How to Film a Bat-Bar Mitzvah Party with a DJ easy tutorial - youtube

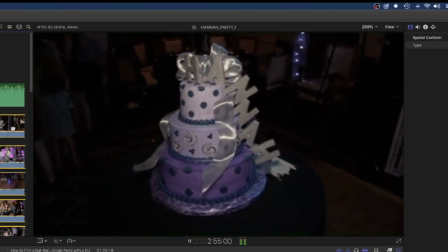(4:09)
And they also have a cake, so I get all the details from the cakes, all the details from the cakes, and the kids playing, dancing around.
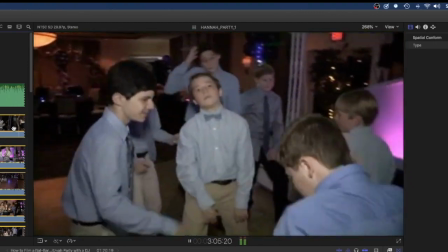(4:16)
When they first arrive, they're all having a good time partying. So you can see I'm in there.
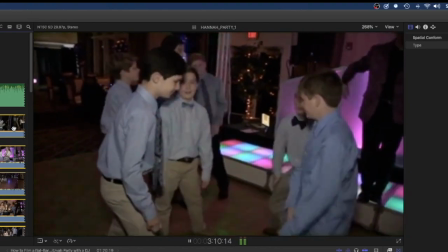(4:21)
I'm in there, and I'm not afraid. And you shouldn't be either, because the kids, they love it.
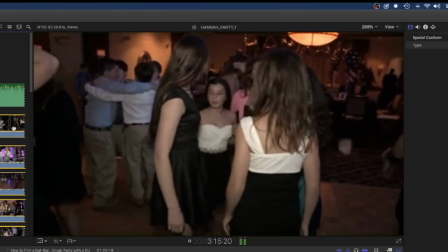(4:26)
They love video, and they want to be in it. Especially with social media today, everybody wants to be in the film. So that's really what it's about.
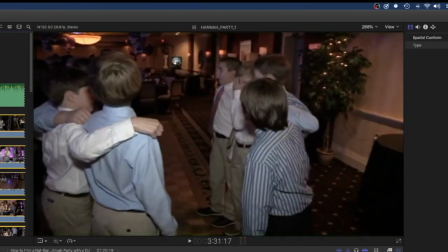(4:32)
So what I also would do is with my videos, so that was the beginning, so you can see a little bit of that, so little snippets of everything, shots of everything, and I always get some of the cocktail out with the parents, so I kind of mix both together. You can do what you want, it's your video, it's your production, you do what you want. I'm just telling you what I did.
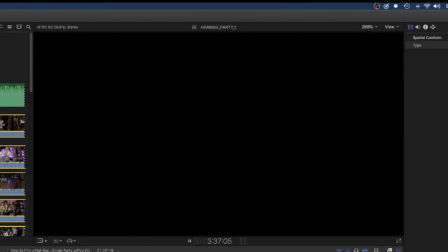(4:46)
So I would get, after this segment here, then I would go right to the party, the cocktail hour for the parents.
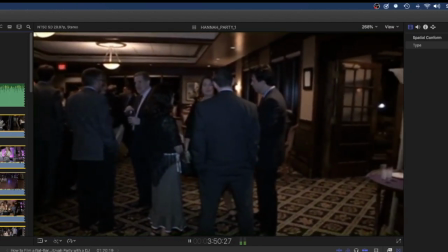(4:52)
Everyone's, and it's a little bit more, of course, more subdued, more quiet, but you can see the difference, but that, again, they can see what they were involved with. And you can see what the kids were.
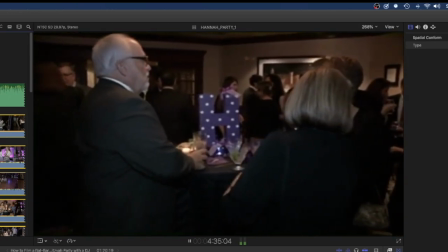(5:01)
And this is what this was. This was just basically just mingling. People were talking. So the kids were with the DJ dancing and just getting ready.
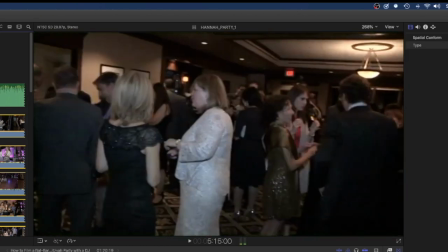(5:08)
And then the adults had their time for themselves. So that's what this segment was all about. And they had no music here, so I did dub in some basic harp music,
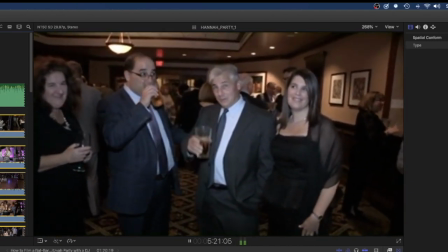(5:17)
some basic music in the background, and just kind of made it more interesting, like somebody was there.
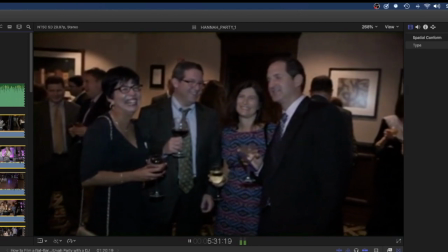(5:22)
I would get I would get the friends and family to engage. So if anybody was talking, you can see that.
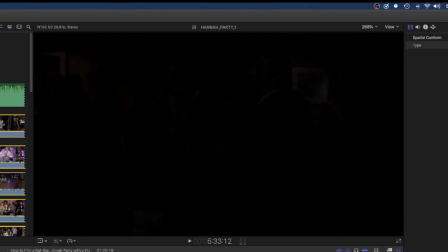(5:28)
So you got a snippet of that. So far we have the beginning. We have some of the cocktail hour with the parents, and then you can see this is the beginning of the actual party itself.
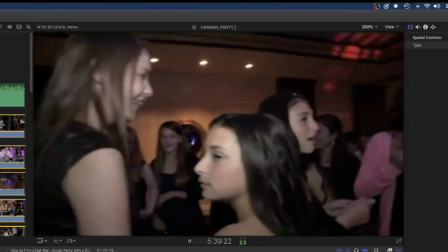(5:36)
Some of the kids are just dancing and you can I'll just let this play a little bit, and you get an idea how I'm in there on the floor.
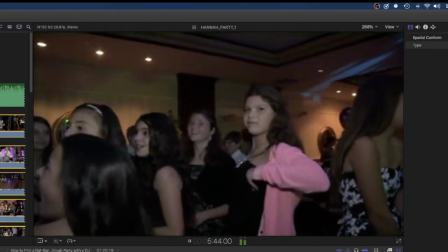(5:43)
This is all handheld.
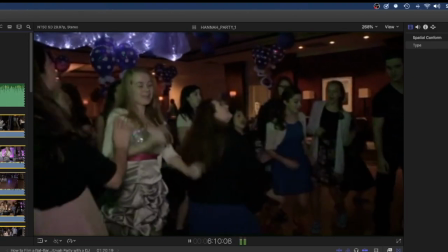(5:49)
Okay, so I'm working with the DJ. I know the DJ, I know the photographers, and eventually you get to know everybody and you'll understand how things work.
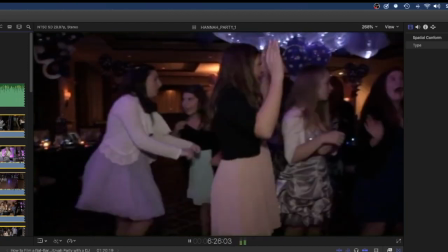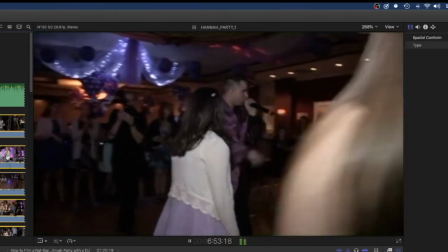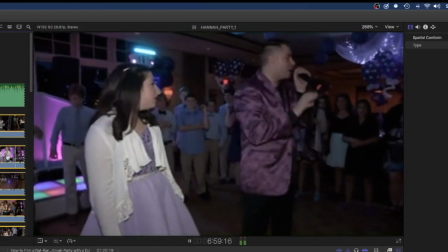(6:10)
So you can see, so I'm on the floor with a small light. Everything's well lit.
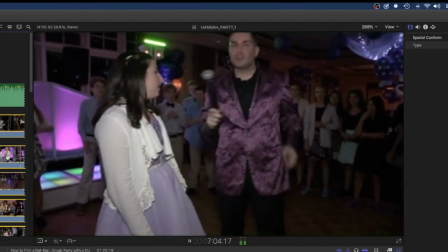(6:14)
You can see, so you're actually in the action. You feel like you're at this party, the bar mitzvah.
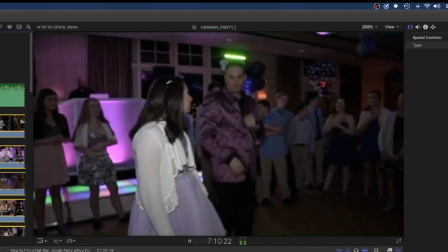(6:20)
If you feel like you're there, you did a great job. You know what I mean? You're not in the background. You can hear everything. Everything is clear audio, and that's really important, what it's all about.
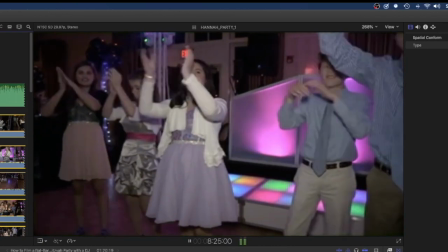(6:27)
So they got some stuff. So the DJ works with the kids, and they will play games.
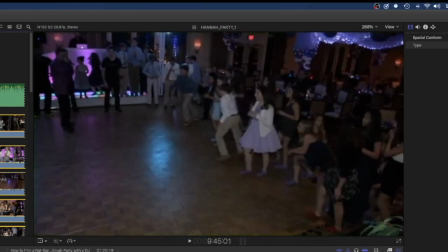(6:33)
I don't know if you've been to any type of this type of party, a bar mitzvah. They play a lot of games in the beginning with the kids.
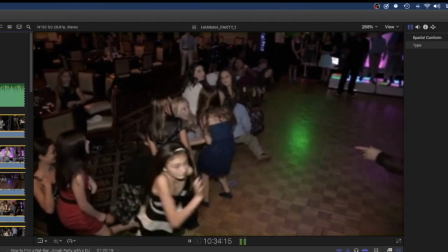(6:38)
So they keep the kids busy, and you can just see they're playing Coke and Pepsi, and they're playing all types of different games.
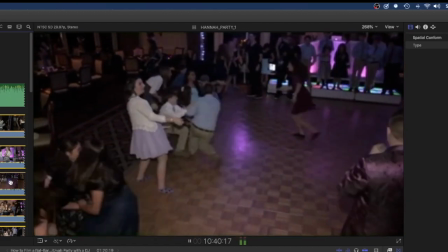(6:44)
Again, this is I'm using a monopod. You can see it's up high. So the camera's on a monopod.
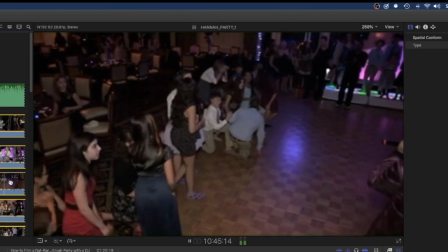(6:49)
I have the viewfinder wide open so I can see what's going on. I have the light cranked up all the way up. Doesn't matter.
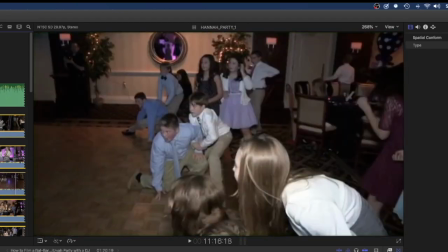(6:56)
No one's being bothered whatsoever. And
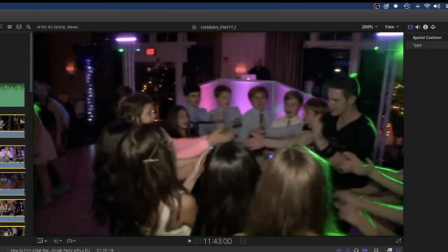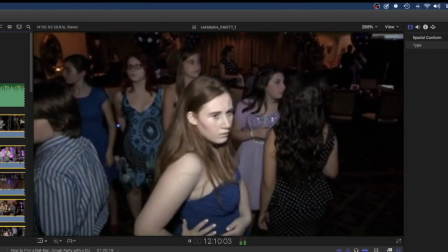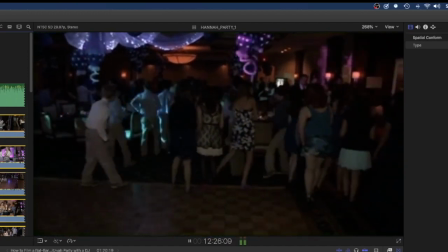(7:08) this is the official opening to Hannah's Bat Mitzvah celebration. We need everybody around the dance.
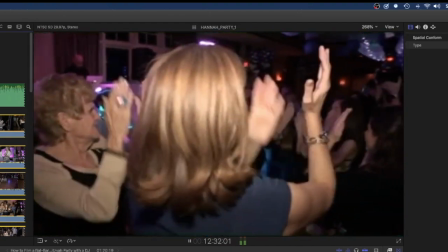(7:14)
So a lot of times the parents and all the guests would get involved in the beginning.
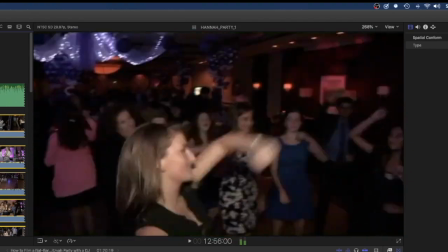(7:19)
The DJ gets the energy, cranked up and nice and high energy. And that's what he's trying to do, just, the build up for the introduction.
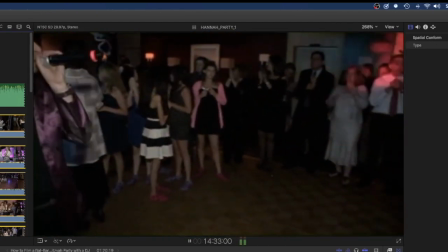(7:28) Else that is sitting down, we need you along the dance floor right now.
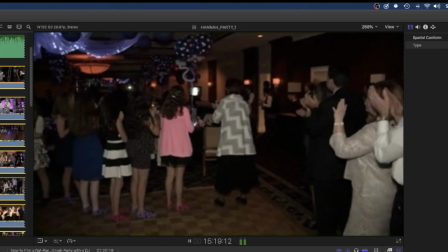(7:35)
And let's get to the introduction here. Let's see. I think it's coming. So that's the brother.
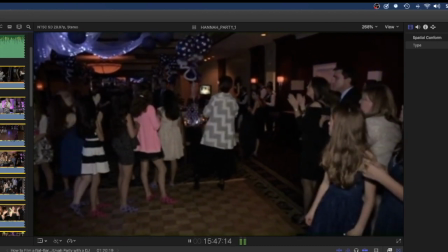(7:42)
So we did his bar mitzvah. A few years later, he was a little younger there. 13 years old is typically the age for a bat mitzvah.
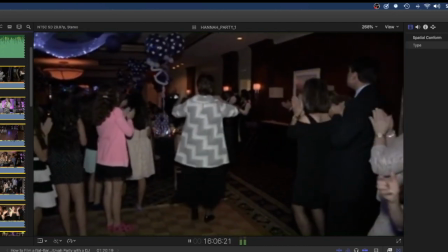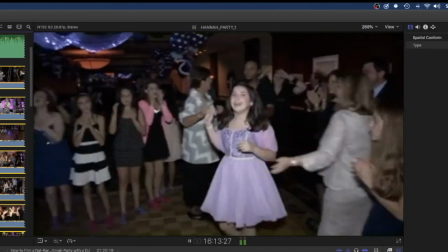(7:58)
So here's the introduction for the bat mitzvah girl, and you can see the dancers. Typical, some DJs will have 2 or 3 dancers, an MC, and a host.
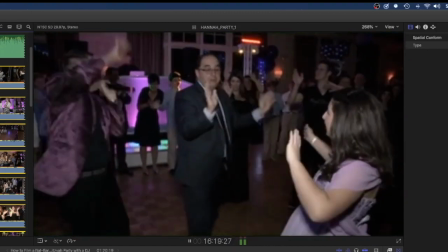(8:04)
So this one here had 3 dancers, an MC, and a host. You can see there's 5 people that's actually running this function.
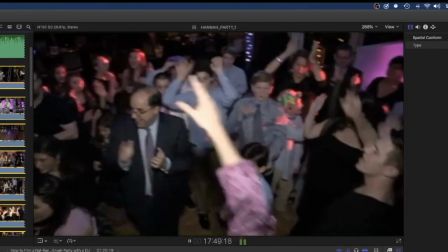(8:18)
And let's fast forward some of this. So you can see the ideas. Again, on the floor. Alright.
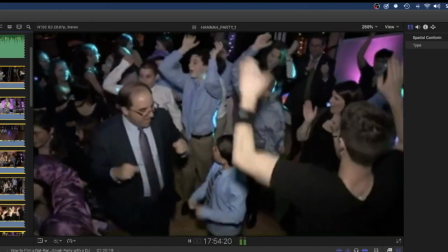(8:23)
You can just see I'm on the floor. I got the camera. No one's being bothered. I got a nice up shot so you can see everything.
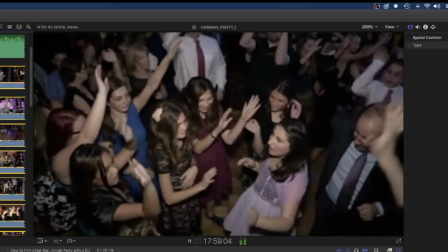(8:28)
So you can see all the kids and all the kids getting real involved. You can see they're really having a good time.
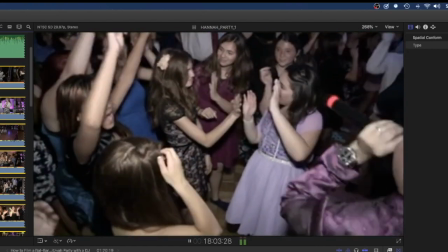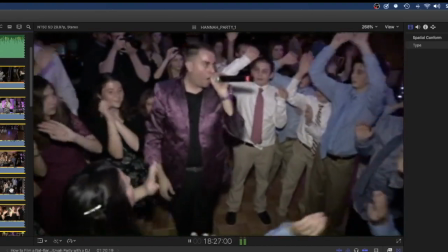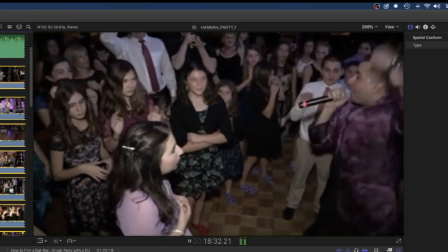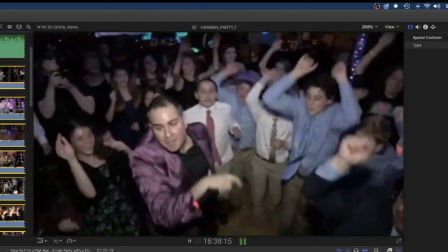(8:49)
So you get an idea of what's going on here. So, you're in there, you're just capturing all the energy and all the party. And that's what this is all about.
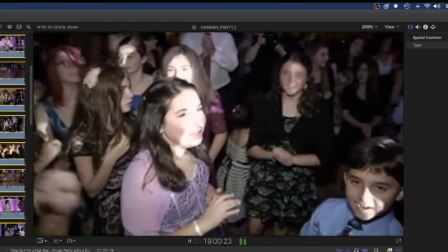(8:55)
So not to be afraid. The kids are all waving. Everyone's having a good time. And this makes an awesome video. At least in my opinion.
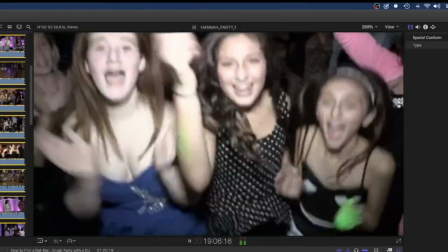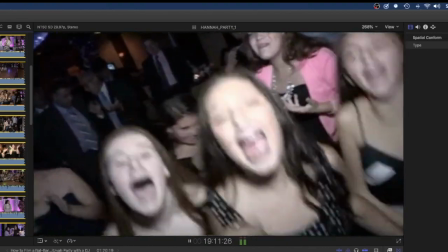(9:07)
Like I said, the kids are not afraid. And don't be afraid to get out there and shoot it. It's just not a problem.
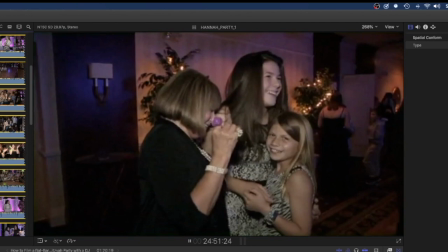(9:12)
They do love it. Okay, so let's move down here. So you can see they have the introductions.
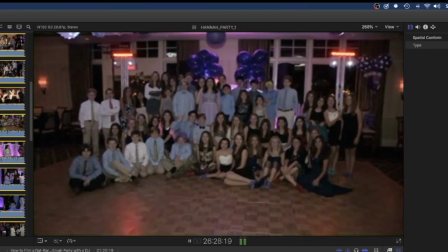(9:17)
Parents will say welcome speech. So you get an idea what that's all about. Sometimes the photographer would always get a big group shot, so make sure you get some of that.
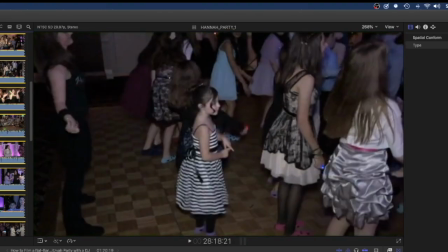(9:25)
Don't miss that. Basically, you can't miss anything. You got to really be aware of what's going on all the time.
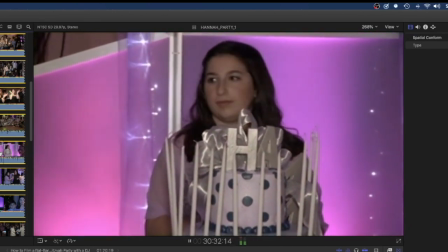(9:30)
So this time here, this is a cake lighting ceremony. So what happens, the girl or boy, whatever you're shooting, would have a cake,
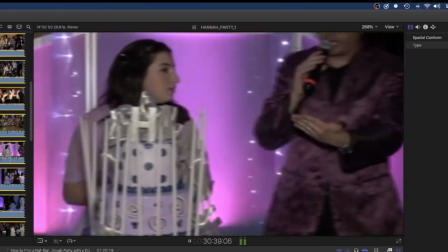(9:39)
and they would call up different people to come up to the cake and light a candle in honor for them.
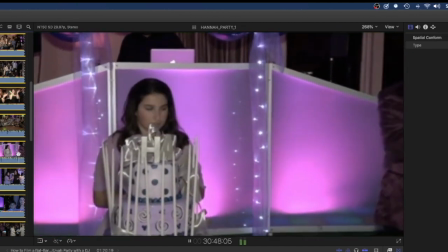(9:44)
And that's what this called is the cake ceremony or the candle ceremony. So you can always ask about that if you're going to be doing any type of party like this, and you can see that.
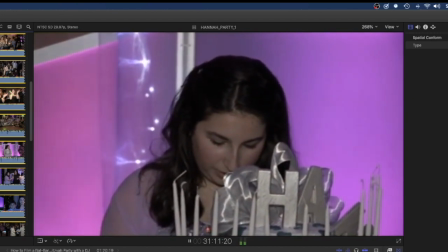(9:54)
So they'll do like candles for to honor people, things like that. So you get a little bit of everything.
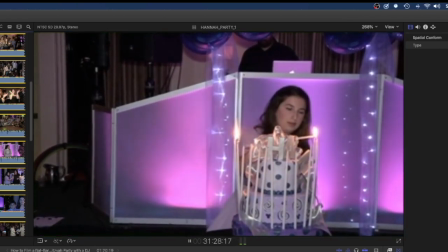(9:59)
So she lit a candle in honor of her grandmother. She's no longer here, so she did that.
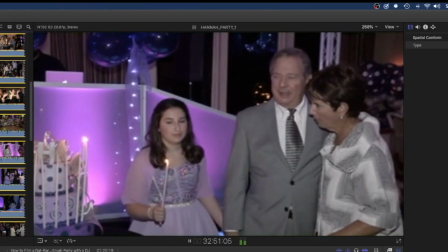(10:04)
And then you'll get people who get called up, and they'll come up and light a candle. The photographer takes a picture, and just make sure you get the video of that.
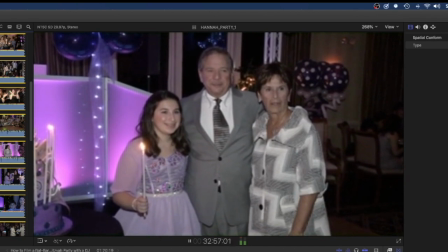(10:11)
Don't miss that. This is like up there, right up there. This is like very, very important to shoot this whole thing.
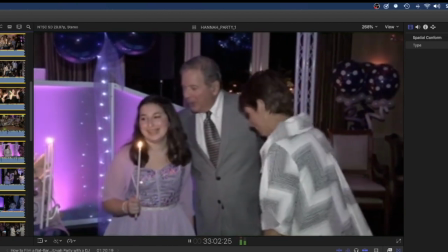(10:16)
So make sure you have enough battery power, make sure you have the light power, and make sure you're ready to roll with media, because this could take quite a while.
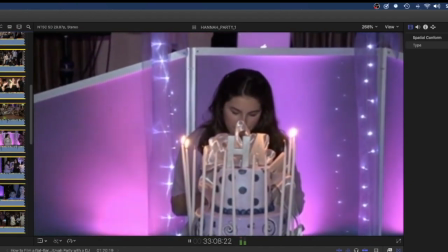(10:23)
Just make sure you have everything ready for that. So you get the idea about that.
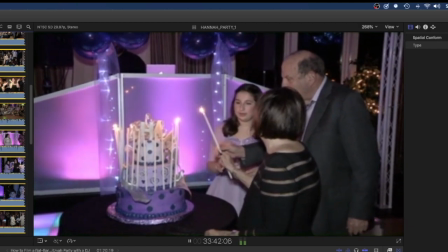(10:27)
So she's doing all that, and everyone's coming up and lighting the candles. So I'll give you an
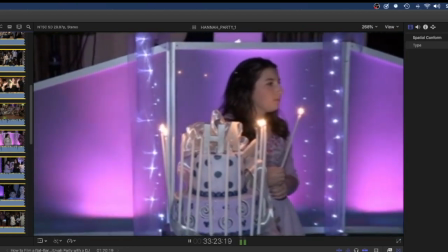(10:31)
idea. So what I would do is once you call up the next person, I typically would pan to the right or left, depends, and I try to get them just coming into the shot.
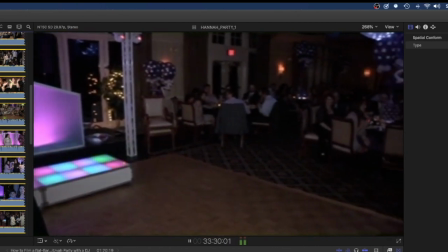(10:39)
That's just how I did it. If you do a multi-camera shoot, that's great. You can shoot a B-roll and just get that second shot.
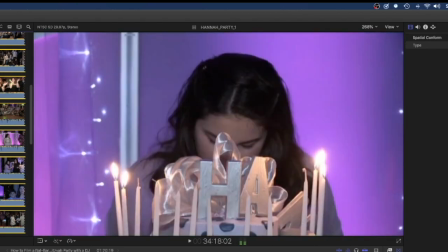(10:44)
But this is how I would do it. So you got that. So let's just move this out.
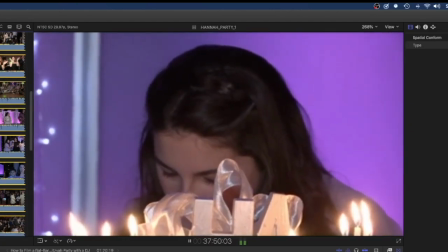(10:49)
Let's move down a little further. And then after that, they'll get into usually a high energy segment.
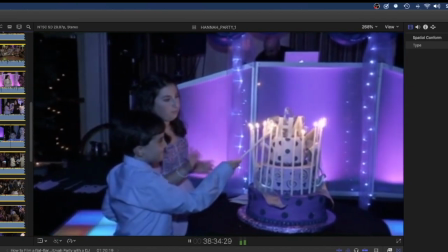(10:54)
There's a brother lighting a candle. You can see that.
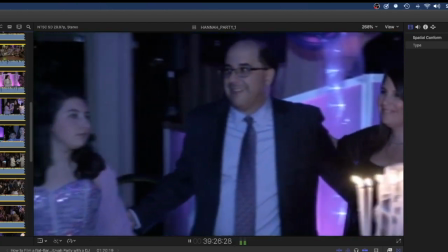(10:59)
I thought this video makes it through without getting ding all these songs I'm playing.
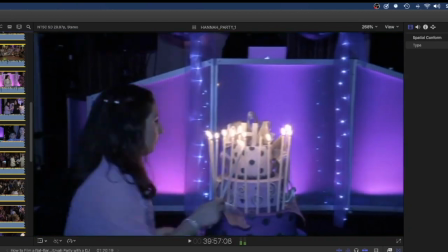(11:04)
I'd be surprised, but I'm hoping you get an idea a little bit of the audio and how it sounds. I used a shotgun microphone on the camera.
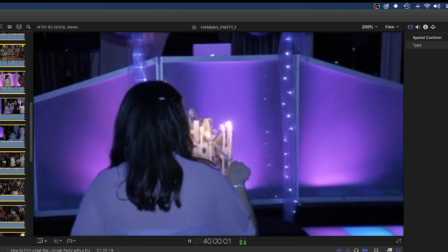(11:09)
It's all listed below, so you can see exactly what I was using. Audio is good.
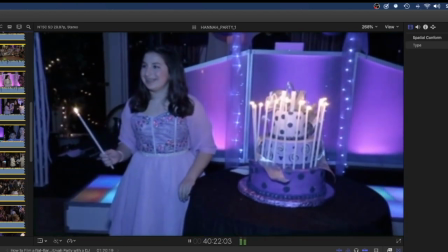(11:14)
I think the audio is fine.
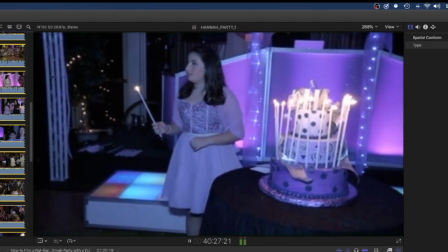(11:17)
I don't think it's necessary to put an audio track on the DJ personally.
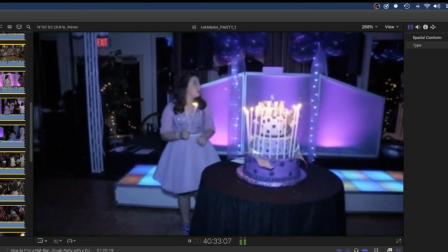(11:23)
You don't need that. I like the sound with the interaction with the guests and everything. I think it makes a much better video personally.
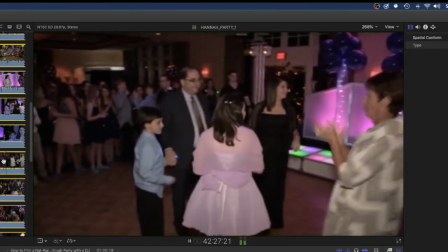(11:30)
Alright, so now they're getting into doing a horror. So horrors are basically a celebratory dance, and they typically would do this after they do the cake.
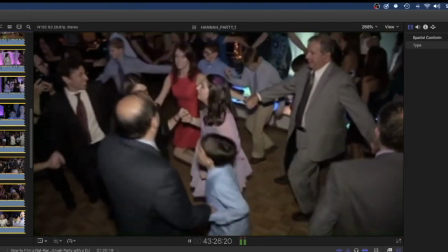(11:42)
Again, so typically sometimes I would use a wide-angle lens. I would pop on a wide-angle lens for this just to get a better perspective.
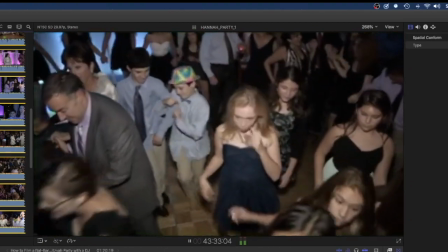(11:48)
Again, the camera on a monopod up high, because again, this is a very large group.
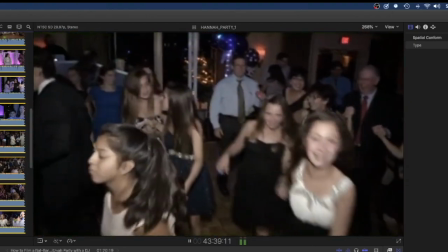(11:55)
You can see there's quite a few people here dancing, and you just don't want to be in the way. You got to be careful of that. So you can just see that.
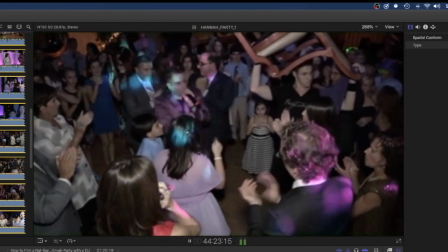(12:01)
So they're all dancing, and then they always lift the child up on the chair.
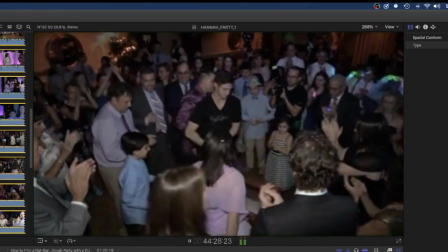(12:06)
And if you saw my past videos, I have a couple different bar mitzvahs and bat mitzvahs. They always do the child and sometimes the parents.
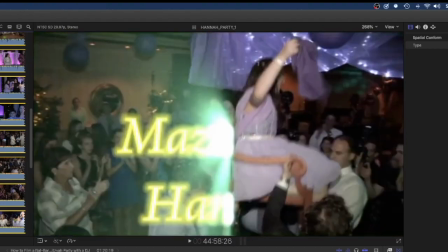(12:11)
It all does depend on what they're doing. So I would do something like this.
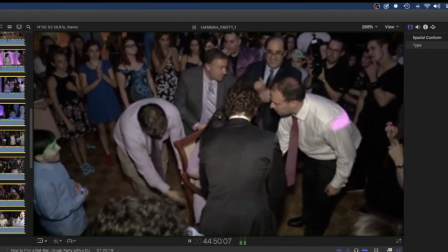(12:17)
I would do like a special, so you can just get an idea here. So they will lift her up.